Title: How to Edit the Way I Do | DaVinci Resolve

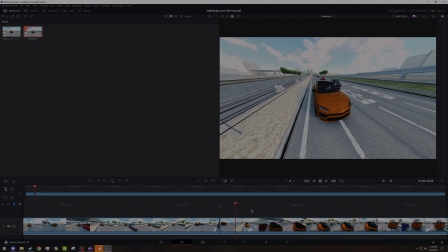I'm gonna cut up this recording and I'll be back. So right now I'm going through the clips.
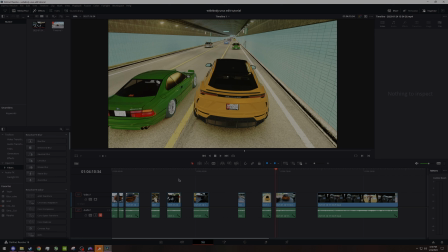My game got a bit choppy at sometimes because of the excessive camera movement. I was trying to get some different type of angles in this, but that's just because I'm trying something new. You guys probably don't have to worry about that, but I try to be extra picky with my clips.
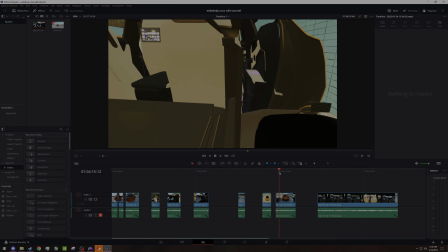If it looks shitty, don't use it, obviously.
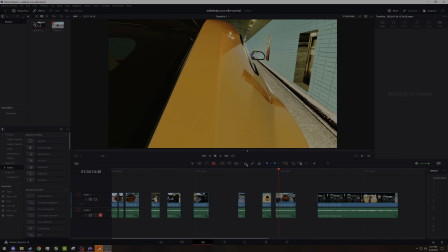But yeah, I'm trying to get some transitions by like pushing the camera inside the vehicle and whatnot.
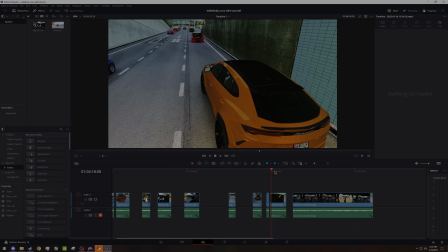I'm gonna try to go for an effect where I'll be like warping in and out of the back seats for angles and stuff.
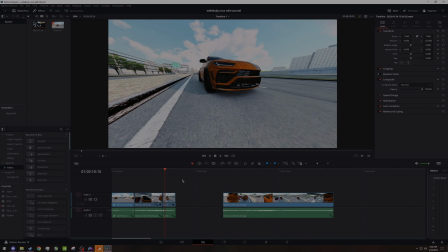Okay, so I've got something started here. After, of course, I cut up all these clips and cropped them since I had the replay bar in some of them.
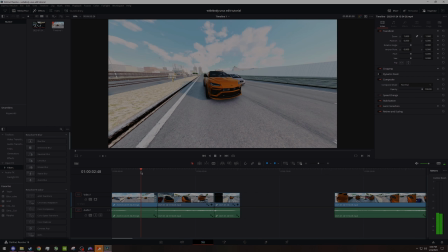I have these clips in order,
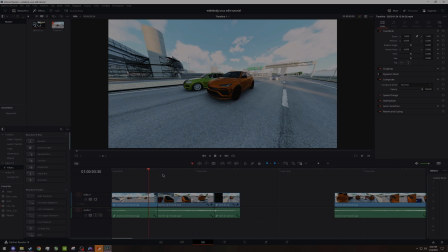which was kind of hard to do if you don't record your angles in order.
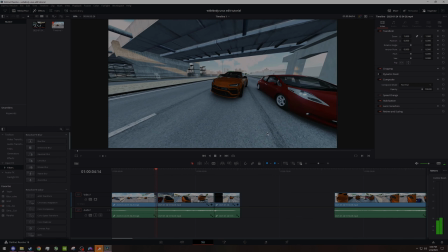You'll see like the tail sliding out, and then right here I lined it up.
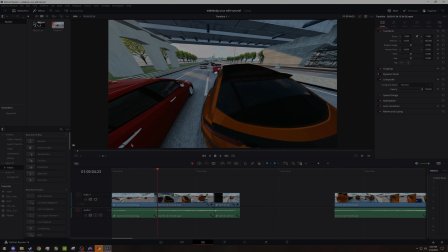The tail of the car is lined up with like the lines of the door. And so in the next shot, I try to have it the exact same so it just cuts.
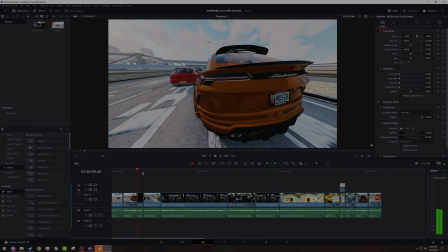Usually I try to get as close as possible, but sometimes you can't really get it perfect and you just have to settle for it.
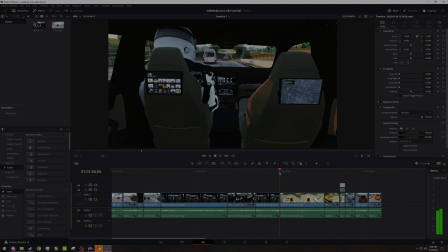Sometimes you just have to settle and be like, okay, next time I'll do this better, and that's how you get better.
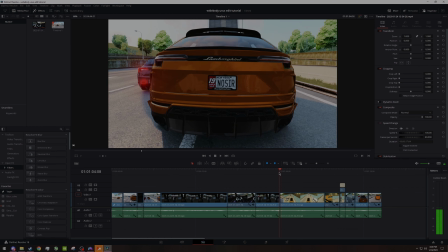So don't ever try to get it perfect. Just focus on improving with your videos.
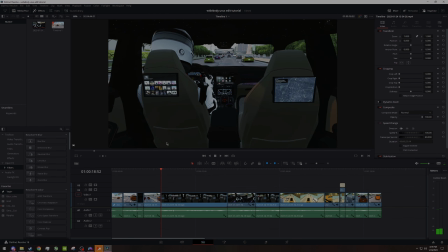But yeah, you see how these two cars are coming up, and then in this clip it's in the same position. Same with this. I switch from backseat to first person, and this car is coming up, and you can recognize it's the same car right there.
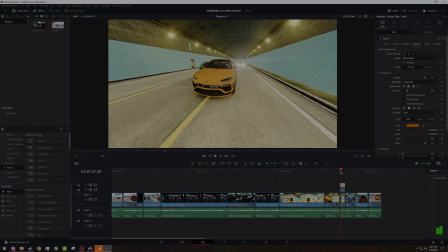And right here, I did a little slow-mo with a slow-mo cam in the corner because I got another angle.
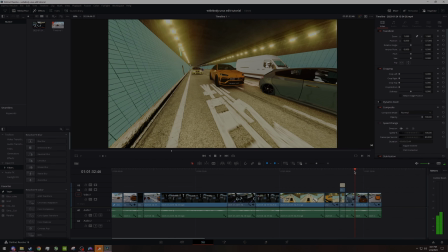Some angles can look really nice, but it's all about your gameplay and what you're doing.
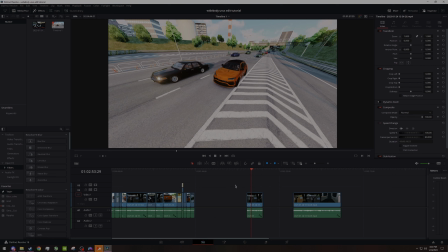And here's my other angles. Like, this is just like my leftover stuff over here that I didn't really use.
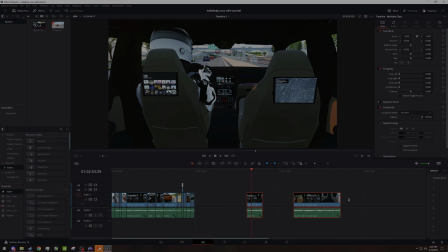Like, this was the extra backseat cam and driver cam.
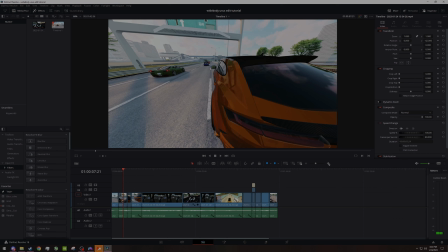Now I'm gonna focus on transitions, because you want to do your transitions after you've already got the video how you want it to look, because I found that if I work on my transitions before my cuts and stuff, I'll like move some stuff around and then my transitions will disappear.
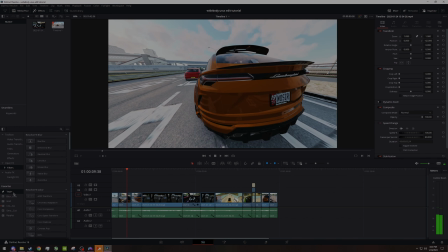So what I do with my transitions is so in video transitions, I use this blur dissolve. I'll show you the settings I put on it to make the cuts easier on the eyes. So what I'll do is I'll drag it on here, edit the properties,
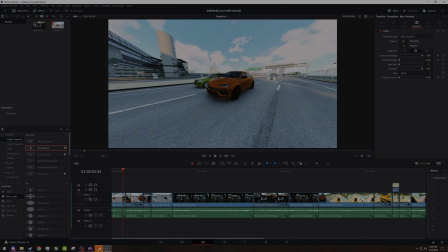set it to usually I do like 10, 20, or 30 frames depending on the shot. But if you're doing something like this with a lot of action and you can't really miss a part, you wanna do like shorter, like maybe 5 to 10 frames, and you'll still notice it,
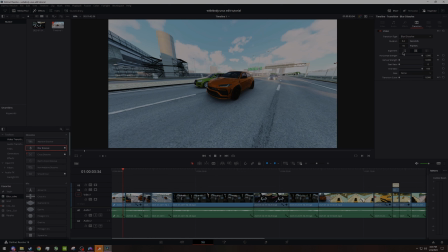and it will become easier for you to watch. I set these strength, like I set these to even just so it looks better.
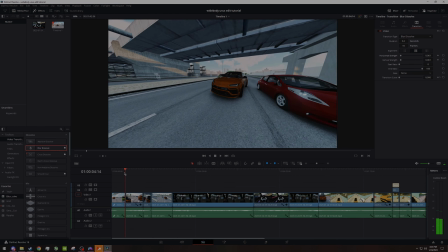But you can do what you like depending on how you want it to look.
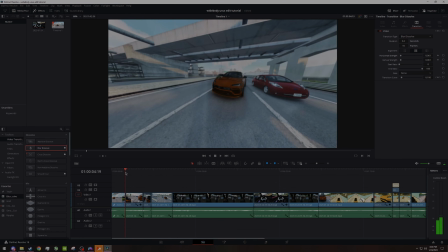But this is just what I do, and you'll notice like it fades away.
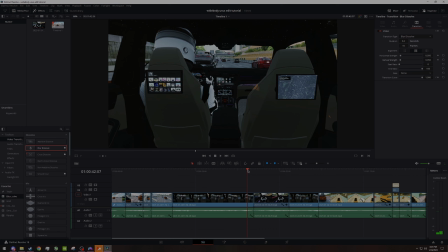Say you're doing like a cut from like a left side shot of the car to a right side shot of the car. You probably wouldn't need to put a transition since it's such a similar shot, or like if there's not too much movement.
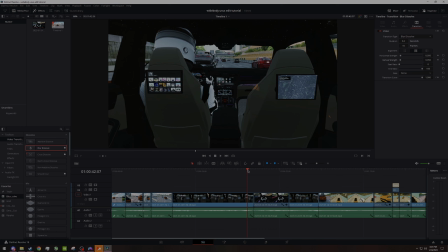But if you do want to make it smoother and easier to look at, you can do that. But right here, I'm not going to put a transition just because it's going from the back seat to the front seat, and it's not too much change of scenery.
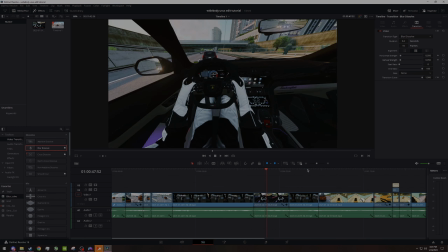Like, you'll notice it looks pretty much like the same.